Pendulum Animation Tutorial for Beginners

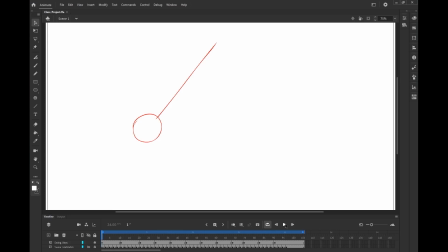[0:00]
All right, so now I'm going to go ahead and play what we've got here. This is going to be for the pendulum swing animation. Keep in mind what we're viewing here. If you look in this little bottom left section here for our frame rate, this is actually playing at about half speed.
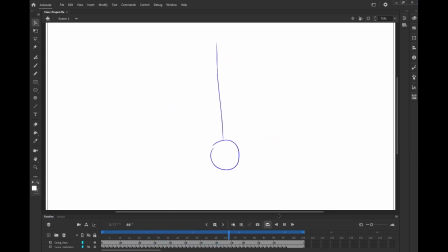[0:16]
This is because I have my recording software open and it's actually lagging a little bit. If you ever are animating and it seems like your project file is lagging or if there's any issues, there's a button up here at the top which is going to test your animation.
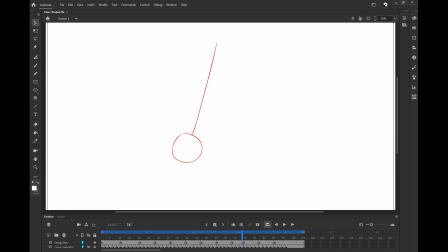[0:29]
If you click that, it will open up a separate window which will show your animation being played back at a full speed. We're actually not going to do that right now just because of the fact that my recording software would have to find the new window, and we're not going to bother with that at the moment. I'm instead going to focus on the keyframes that we have here.
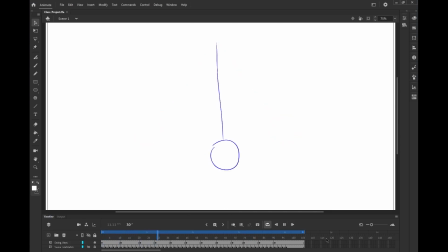[0:48]
For these keyframes, I'm going to let them play in the background while I'm describing what they are and why I position them where they are. For starters, the red drawings represent our most extreme poses. These are going to be our main keys for the pendulum swing animation, and as you can see,
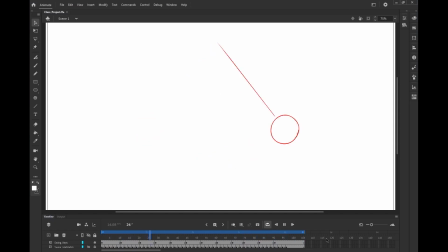[1:05]
they start off very far apart and they have this blue position in the middle. This is going to be what's referred to as our passing position. This is another term you'd hear pretty frequently with animations, specifically things like walk cycles.
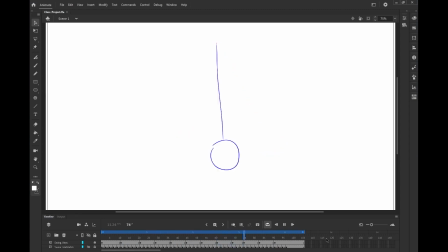[1:18]
The passing position basically is our pose of getting from one key to another, so getting from one extreme drawing to another. This is basically the midpoint between those two things. And the reason that it's positioned where it is, as you can notice, it might be dipping down a little bit,
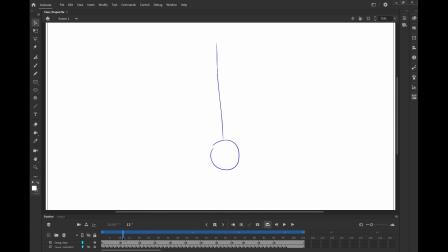[1:35]
as opposed to having, for example, let's see here, I'm going to turn on a setting here called onion skin. So if I click this, you can see these two little bars appear. I'm going to go ahead and drag these over a little bit
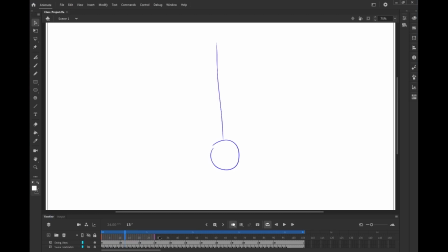[1:49]
so that the red and the purple are available, and I actually have my layer here locked. We're going to go ahead and unlock that, and you can see very faintly the previous drawings.
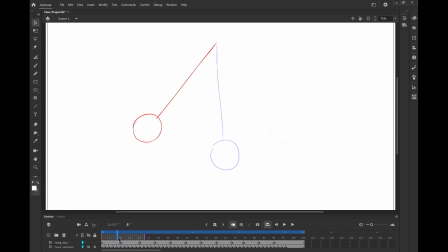[2:04]
You can see if I drag them closer to one another, you can make out where they are. And the reason that this drawing here, this middle position, this blue one, the reason that it is lower is because we're creating an arc with our pendulum.
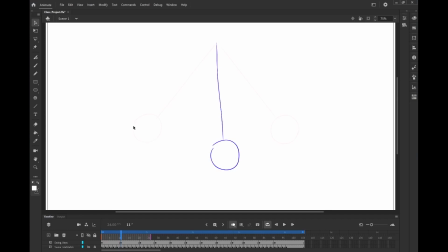[2:20]
If we, for example, we're going to have our pendulum go from just side to side in a straight line, A, it wouldn't look very natural. Again, as I mentioned earlier, arcs are very common in nature. And B, the actual length of our string, if you look between these two different poses,
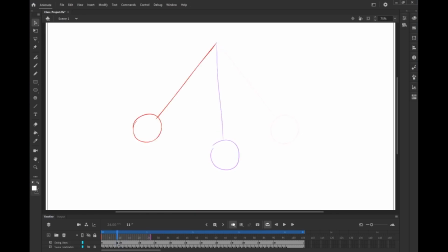[2:36]
despite the fact that it's dipping down, the actual length of the string is fairly consistent between all of them, as opposed to if, hypothetically, this position was moved up, the string would be much shorter. The distance would be a lot shorter for the actual pendulum, which is part of the reason we're keeping things the way they are here.
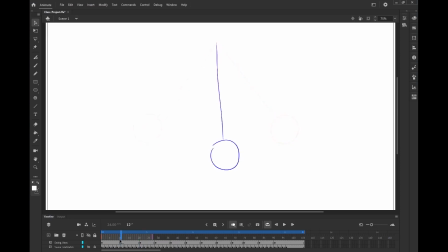[2:53]
Now, something I should mention in terms of these key drawings is, let's say I'm going to go ahead and lock and hide this. I'll show you how I actually made these drawings real quick. I'm going to go down here. You can have this little button here will create your black and white for your color picker.
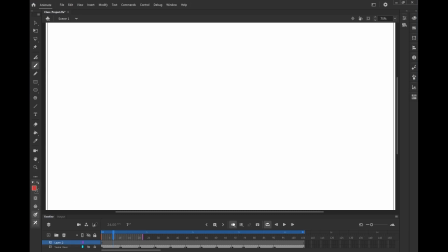[3:13]
If you want to change it to a different color, you can go through here and let's do red, for example. This will affect your shape and your outline for when you're drawing. So for example, this one here, since I'm using the brush tool, we'll make it red. And if I was to press this little arrow, it'll swap the colors and now my brush is black.
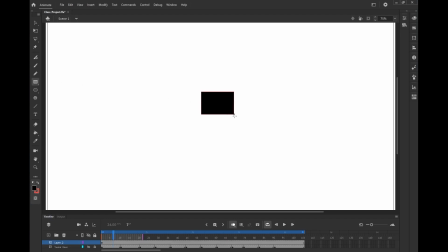[3:32]
This is most important when you're using things like, for example, if you're creating a shape layer, it'll determine what the outline is.
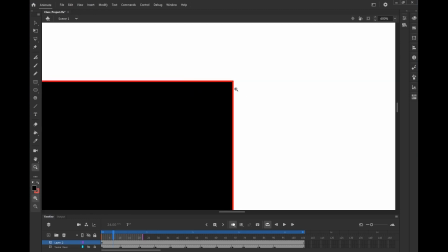[3:39]
If I go ahead and zoom in here, you can see that this box I've just created has a red outline. And let's go ahead and swap the colors again.
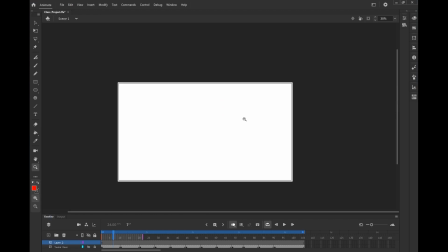[3:47]
Zoom out, which I'm doing by pressing and holding Z and clicking on the screen.
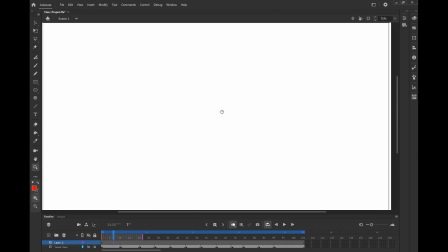[3:53]
I'm using a device with a touchscreen, which is making it a little bit easier for me personally, although that's not required.
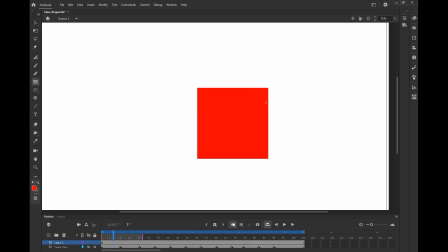[3:59]
If I drag and drop now, you can see it's red with a black outline. That line's fairly thin, but that is going to be red.